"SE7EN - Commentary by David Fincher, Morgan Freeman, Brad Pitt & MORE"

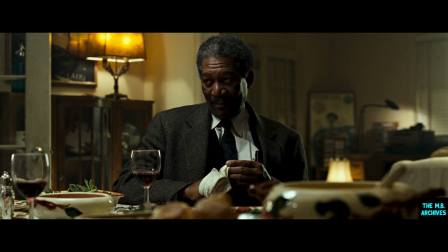32:50 Again, I still don't know exactly if he's getting ready to deck Gwyneth or what exactly he's doing there.
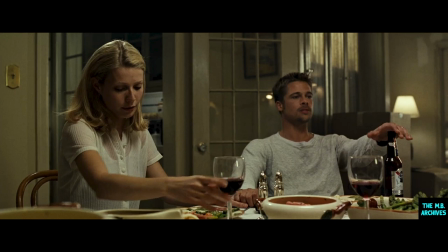32:59 You know, Andy had written this scene that had this little, such a strange little joke in it, and it just seemed so great. And when we got to kind of figuring out how we were going to engineer it, you know, it became obvious that we had to build a set
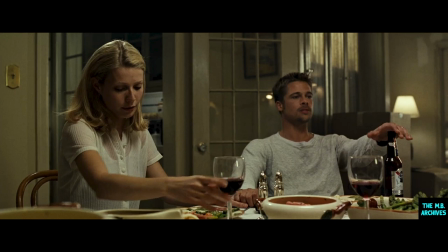33:16 off the floor so that this thing could be built on supports that could be rigged with motors that would shake literally every wall in the place. And it's really expensive and real, you know, it was like a real engineering job.
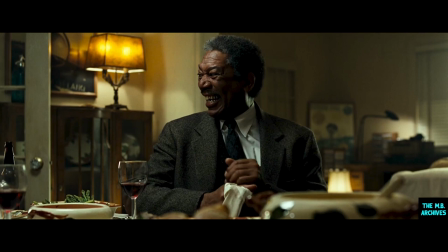33:34 It wasn't, you weren't just kind of manufacturing a facade. I mean, you really had to kind of build an apartment. The set was built on a sound stage, a giant vibrating stage that they basically put a quarter in and it came on like a bed, you know.
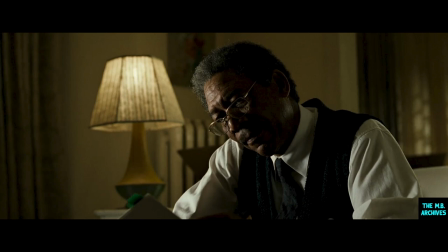33:51 So we had some good laughs over that. I knew that the film did not want to deal with a lot of violence sort of head on, that we wanted to sort of catch things in kind of the periphery of our headlights. And one of the things that was... that made it
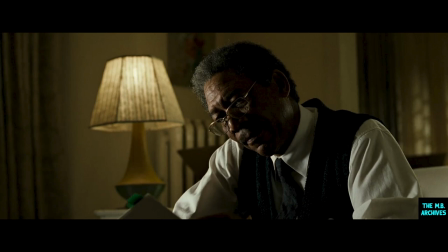34:09 possible for us to edit the violence was that you would sort of see the violence one step removed. That is, you would see, you would hear people talking about it, or you would see photographs of the aftermath, or you'd see, you would ostensibly see photographs of the aftermath.
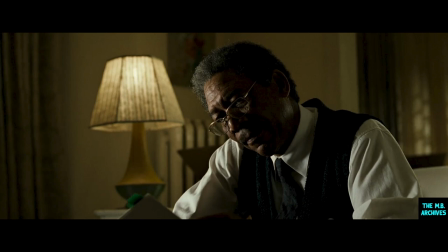34:25 So that by kind of putting these different, you know, layers of the onion in between us and the actual act, that I could still keep people's interest without having to really...
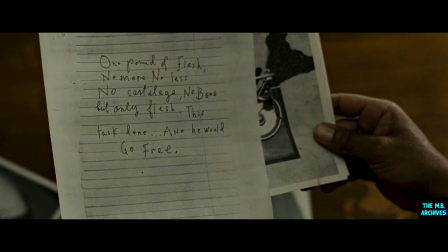34:39 you know, the black and white removed the shock of the red. It also sort of made everything seem sort of real and kind of mundane, you know, sort of treated the murders in a very sort of, you know, this is not information that's being art directed for you.
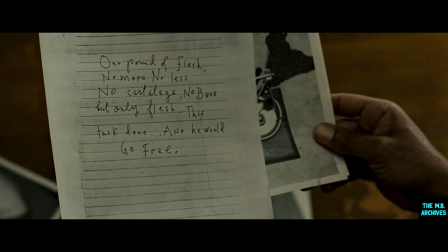34:56 It's just recorded. And here it was. It was kind of clinical. It kind of dealt with the violence in a clinical fashion.
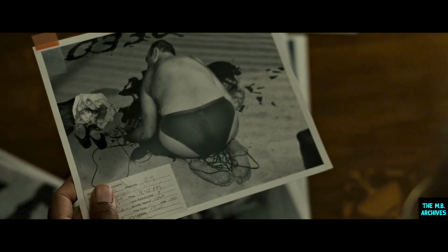35:05 And so I think that the photographs, although they're shocking to a lot of people, and a lot of people find them to be, you know, really,
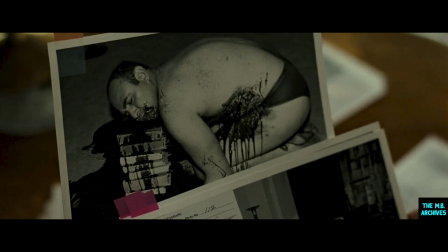35:13 really violent. I think they are technically, you know, a really kind of restrained way of showing what happened.
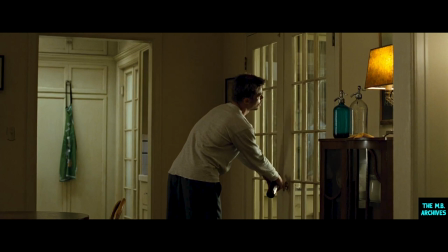35:25 I'm just going to get another beer. Gary needs a drink.
And I like that little detail. It's like conscientious of Tracy, you know, not to wake her up. That's what that was all about.
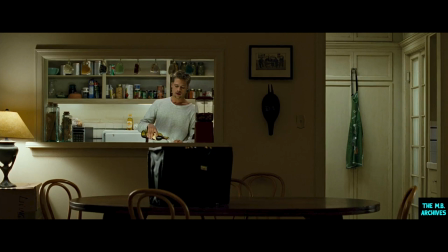35:38 He's preaching. Now, there was a scene in between that we wanted to shoot, actually. It was a scene that Fincher had written. Mills says thumb recall. And it's basically this scene talking about how he wanted to cut anyone's thumbs. Anyone who was committed for a crime, he wanted to cut their thumbs off.
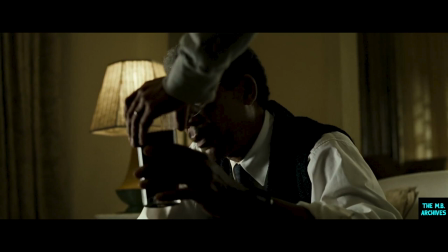35:59 And you see, he brings him out, he asks for wine, and he brings him out a full glass like it's a Coca-Cola or something.
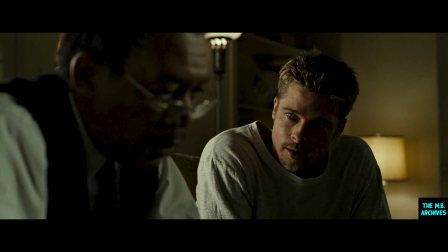36:08 Arthur Max. We were consciously trying to reproduce the quality of the Lucasante book called Evidence,
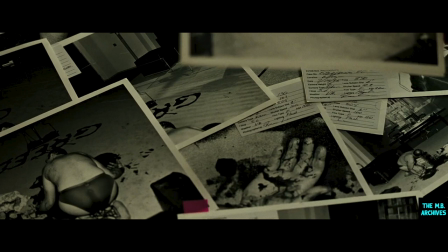36:16 where he has a kind of loving relationship with crime scene photography. But we tried to do something of our own with it, in the sense that it wasn't just a reproduction of something exactly as we'd seen it, but it had a kind of flavor of it and a smell of it,
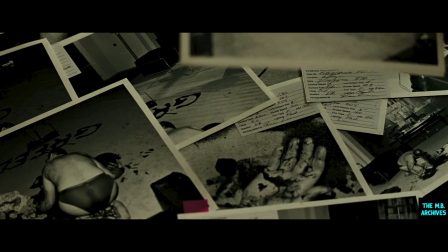36:33 so that we could blend it in with, again, the contemporary city that we were forced to walk through and be in other sequences. We didn't want to make a period movie, and yet
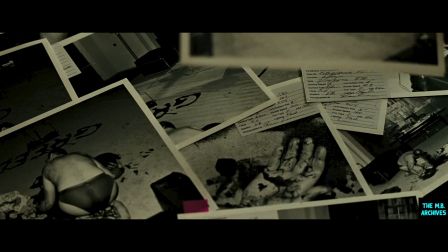36:50 we looked a lot at period references to try and see what the mechanics of those kinds of images were.
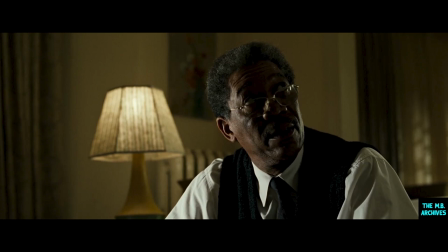36:58 Never cry for help.